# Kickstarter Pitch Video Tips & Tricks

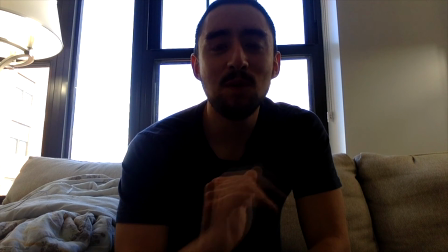12:21 This is another example of horrible lighting, and also the fact that I'm using my MacBook here,
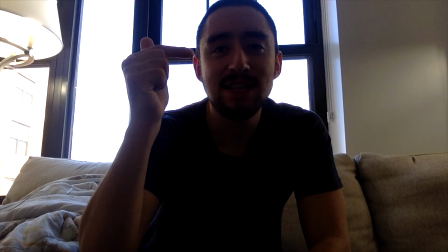12:27 so my eyes are actually looking down on the camera.
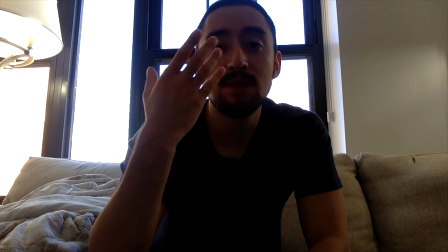12:31 And also, as you can see, since the lighting is behind me, my face is shrouded in shadow.
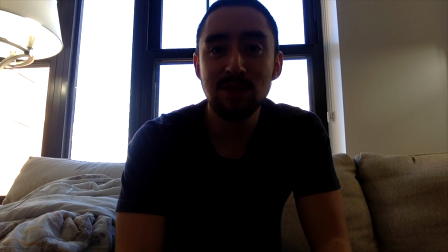12:38 And this conveys untrustworthiness, and the fact that I'm looking down is just naturally not as good of a camera angle. It's harder to see some of my facial expressions, and a lot of people will also maybe look at their own image as they're talking
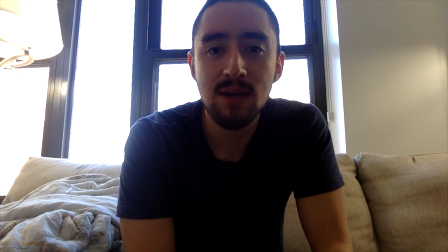12:53 and sort of make a presentation that way, but you're not really connecting with the viewer at all when I'm talking to my image.
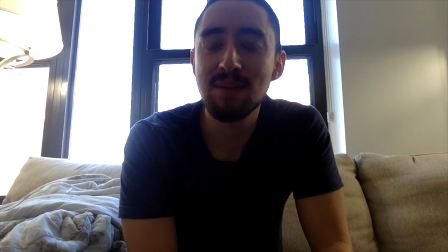12:59 If I'm looking up here, it definitely improves the amount that I'm connecting with the viewer, but it's still not the greatest presentation. Another thing that you can experiment with to peak emotional states is to include B-roll footage. So B-roll footage is, you're looking at me now, and then I flash to another scene.
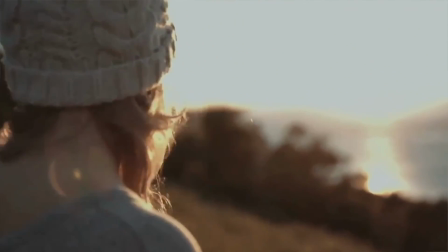13:20 Could be a scene of people using the product, could be a scene or another camera angle of my face.
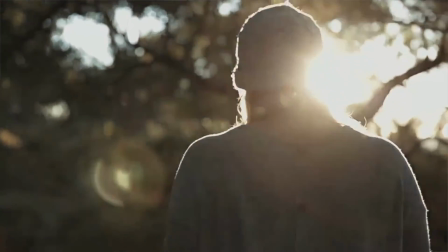13:27 It could be something totally unrelated, but that accentuates the point. Maybe I'm talking about something inspirational, and then all of a sudden I
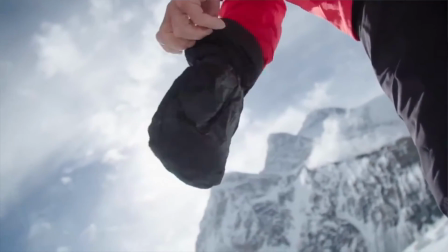13:37 switch to a B-roll scene of someone climbing a mountain and struggling up that mountain.
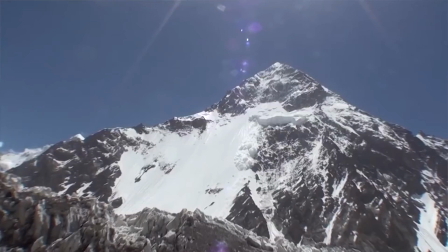13:42 That accentuates my point. It creates that emotion of excitement.
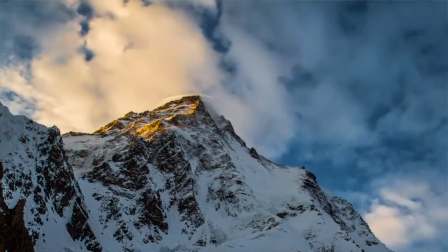13:47 It piques that emotion of inspiration,
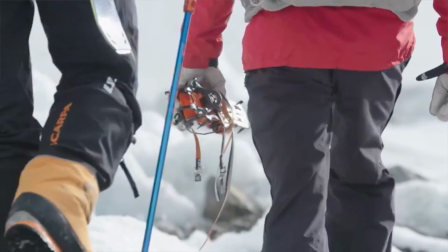13:50 and it conveys those emotional states in a much stronger way than if I'm simply talking to a camera. So that is another way that you can evoke emotions on a more technical basis. The last thing I'll say here is there's a slew of things that you can do to improve your overall video quality. The thing that I've noticed most has made a very big impact is to invest in a nice camera. It is an investment for me. I see this as something that's going to pay dividends future videos, future product launches, etc. So if you do nothing else, I would recommend getting a high quality video camera, one that both picks up your audio and your video. I'll also link in the description of this YouTube video to the camera that I myself use for this video and other videos that I do on YouTube. I hope that you enjoyed this video talking about how to make a video pitch on Kickstarter and to improve it particularly if you're new to filming pitch videos, you're new to product launches. I think that these tips will help out. Comes back to improving your own presentation style and also the technical chops of making a great video. If you did enjoy this, give me a thumbs up on YouTube. I'd also love it if you could take a second to subscribe to this channel and get more video notifications when I come out with new YouTube videos. But again, my name is Salvador Brigman. I hope you enjoyed it, and I'll see you next time.